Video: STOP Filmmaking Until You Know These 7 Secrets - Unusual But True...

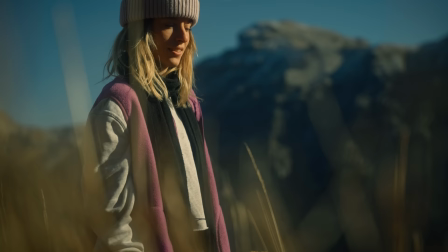So don't think that whole clip has to be perfect there's some shakes in it or you like changing angle or you're not framing it properly don't
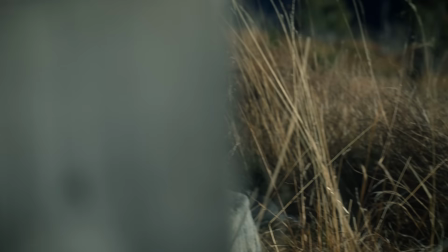stress as the person you're filming continues to walk or whatever you get another little gold nugget two second piece that you can take out and use in
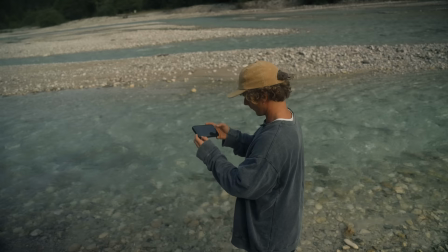your final edit you're never going to regret having i've recorded too long but i can't even tell you the amount of times that i've been looking at a clip and as it's about to get good it hits stop and i'm like damn i thought if i just had a little bit more of that clip it would have been like the perfect bit for what i needed so hit record let it play roll it out sd cards are cheap just get bigger sd cards if you're so worried about hitting stop every time on your record let it roll tip five and this one's going to be
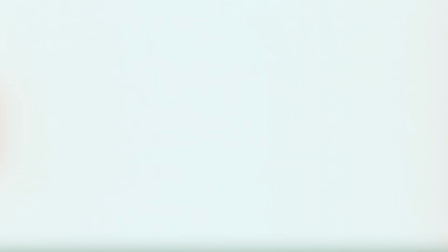hard to wrap your head around and i know a lot of people don't like to do this but here it is and it's not shooting everything at your lowest most wide open aperture you see the thing is is with cinematic videos one of the first things you'll ever learn is shoot with the widest aperture to create a shallow depth of field and separate your subject from the background and although this is really good advice and something that you guys should often stick to it doesn't mean that you should kind of just set and forget put your lens on its widest aperture and never really think
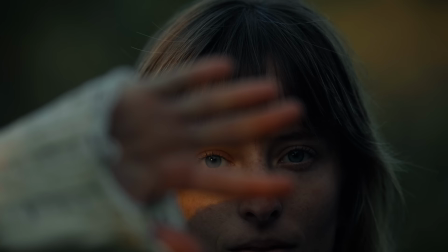about it again in a lot of cases you don't always want to be doing this especially if you have a lens that's capable of opening up really wide to something like f 1.2 or even f 1.8 to create such a shallow depth of field in every scene sometimes creates a look that is less desirable than maybe just bumping that f-stop up to something like 3.5 or 5.6 if you're shooting on 1.2
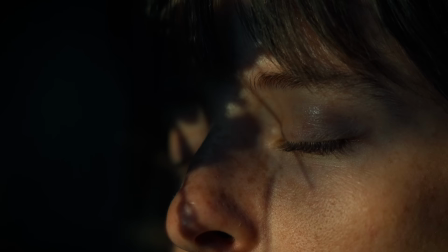even a shot like this it could be such a shallow depth of field that my nose could be in focus but my eyes are kind of not even
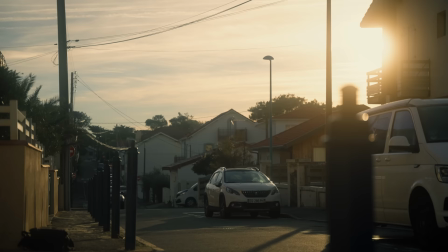that sharp anymore and that's not something that you want maybe in another example you're shooting someone walking around in the streets you want to include some of that
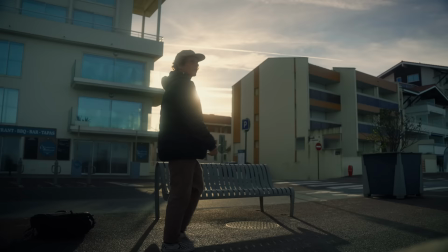background so that the viewer can see what kind of scene that that subject is actually in if you're shooting at your lowest aperture that subject
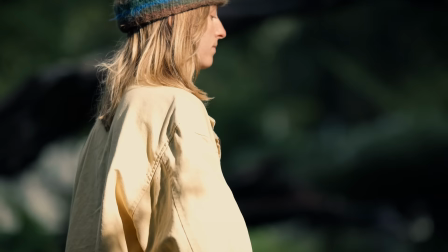is going to be nice and crispy and isolated from the background but the viewer can't even get an idea of what's going on in the background because it's all just this crazy bokeh
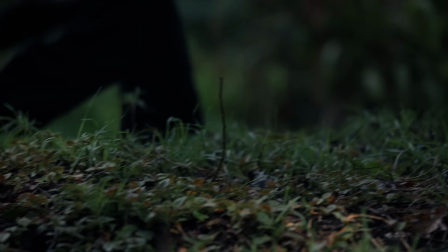and blurred out effect so it's nice to use a combination of both sometimes get a little deeper focus show that whole background maybe on your wider lenses and then punch in for the details and capture those details at your shallowest depth of field so that you can isolate the details that you want to emphasize to the viewer but just simply setting and forgetting putting that aperture down to its lowest f-stop is not always going to be most beneficial for you and I know it's kind of a tricky one to get around because that is something that's drilled so hard within like this little filmmaking niche and everybody's first cinematic tip is shoot at the lowest aperture that you have available to you i'm guilty of this too but just use it within moderation just like everything else in filmmaking tip six is going to be trying a little less to be a perfectionist about lighting conditions and i'm guilty of this as well even not as a beginner but i feel like most filmmakers are guilty of this but try not to be too much of a perfectionist when it comes to the perfect lighting conditions don't only go shoot when it's like amazing golden hour or the absolute perfectly clear day or whatever kind of idealistic lighting condition it is for you be open to the other ones because you can often create really
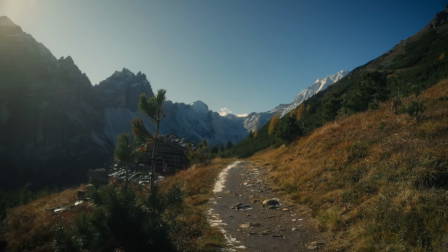interesting footage when you have to start getting creative with the light that you have at
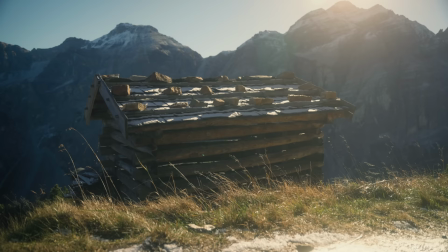hand maybe it's midday light and you can start playing with some really interesting shadows that are being cast hard lines and contrasting shadows maybe it's an overcast
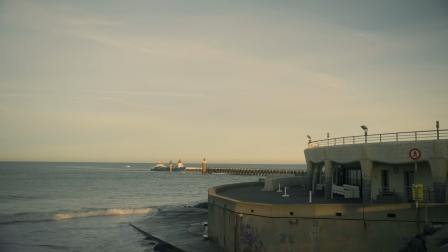day you can have some really soft nice natural softbox light onto your model you often come up with really really interesting looks and it's also a nice way to kind of just challenge yourself to figure out how you
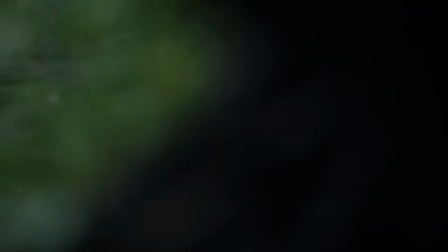can use the light that you have available to make the most of it if you are shooting professional gigs you often won't have the luxury of being like oh I'm only shooting at half an hour during sunrise and half an hour during sunset the rest of the day and all of that I'm just chilling sitting around here doing nothing sometimes you have to just make do with what you have so experimenting with this getting a bit more experience with it and playing with it when you guys are just shooting things for fun is a great way to make sure that you have the skills and understanding of all life conditions so that you can apply them when some situation happens that you might need to tip seven one of my favorite
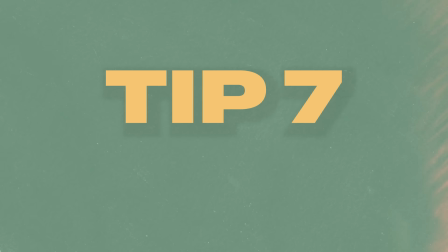tips and one that I've mentioned in a few of my recent videos if you guys have been around for those ones and that is to shoot shadow side you see in filmmaking i think often beginners think that the light source should
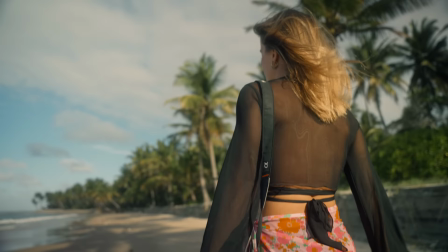be coming from behind camera filling in the scene and lighting up whatever it is that they're filming and although this is sometimes true and it's definitely a stylistic preference that you guys can choose
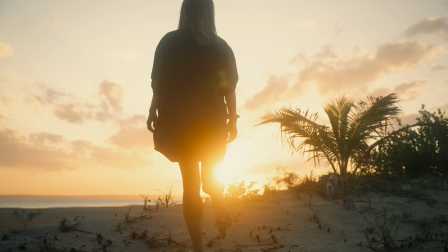to do it that way i think you can create some really interesting and dynamic shots by shooting shadow side.
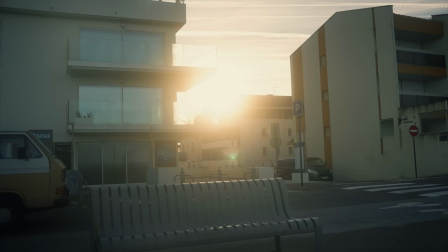What I mean by this is shooting into the light, and that doesn't necessarily mean that you have to be facing your camera directly into the light.
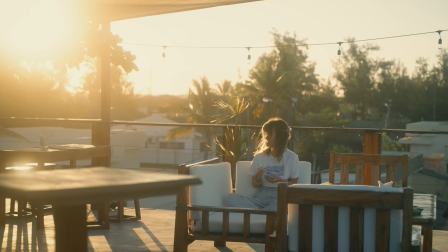If it's the sun, for example,
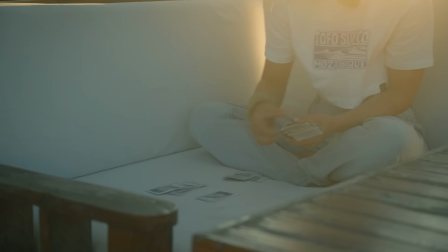you can have it off to the side and it is often a better option because you're not gonna get that extreme highlight blowout by having the actual sun directly in your frame. But what I do mean by this is that if you're shooting a subject,
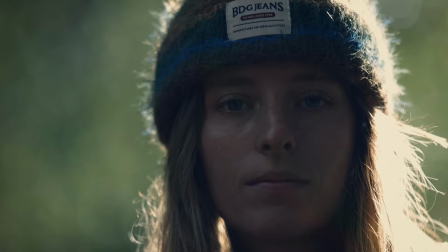shooting onto the side of them that is the shadow and letting the light side be on the side furthest away from
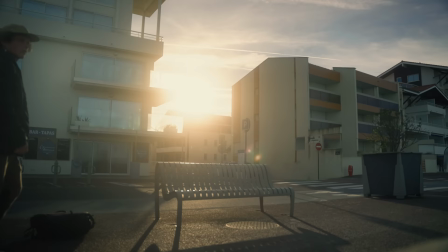camera often creates much more depth in your shot and creates a much more interesting scene let's take these
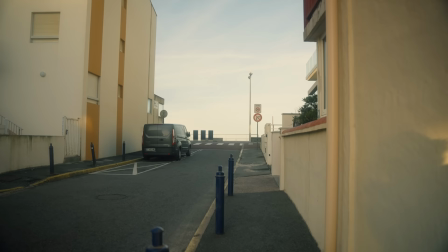two shots for example if I film this little street with the Sun directly behind camera it looks okay and it fills it all in but by simply turning
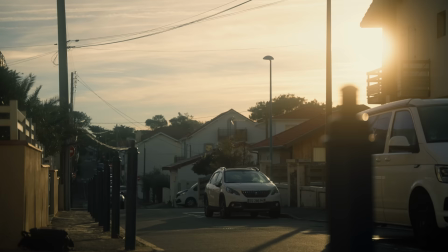my camera around and looking into the light now the street becomes the shadow side it creates a much more interesting shot with more depth more diversity in that shot there's some interesting light color casting happening onto the shot it's much much better in my opinion so hopefully these seven tips helped you guys and you can apply some of them the next time you are out filming remember that if you want to learn a whole bunch more about filmmaking you can check my filmmaking course from beginner to pro it's gonna go in-depth into everything you guys need to know about how you can actually improve your videography. Other than that, I hope you enjoyed this. Have fun. Bye.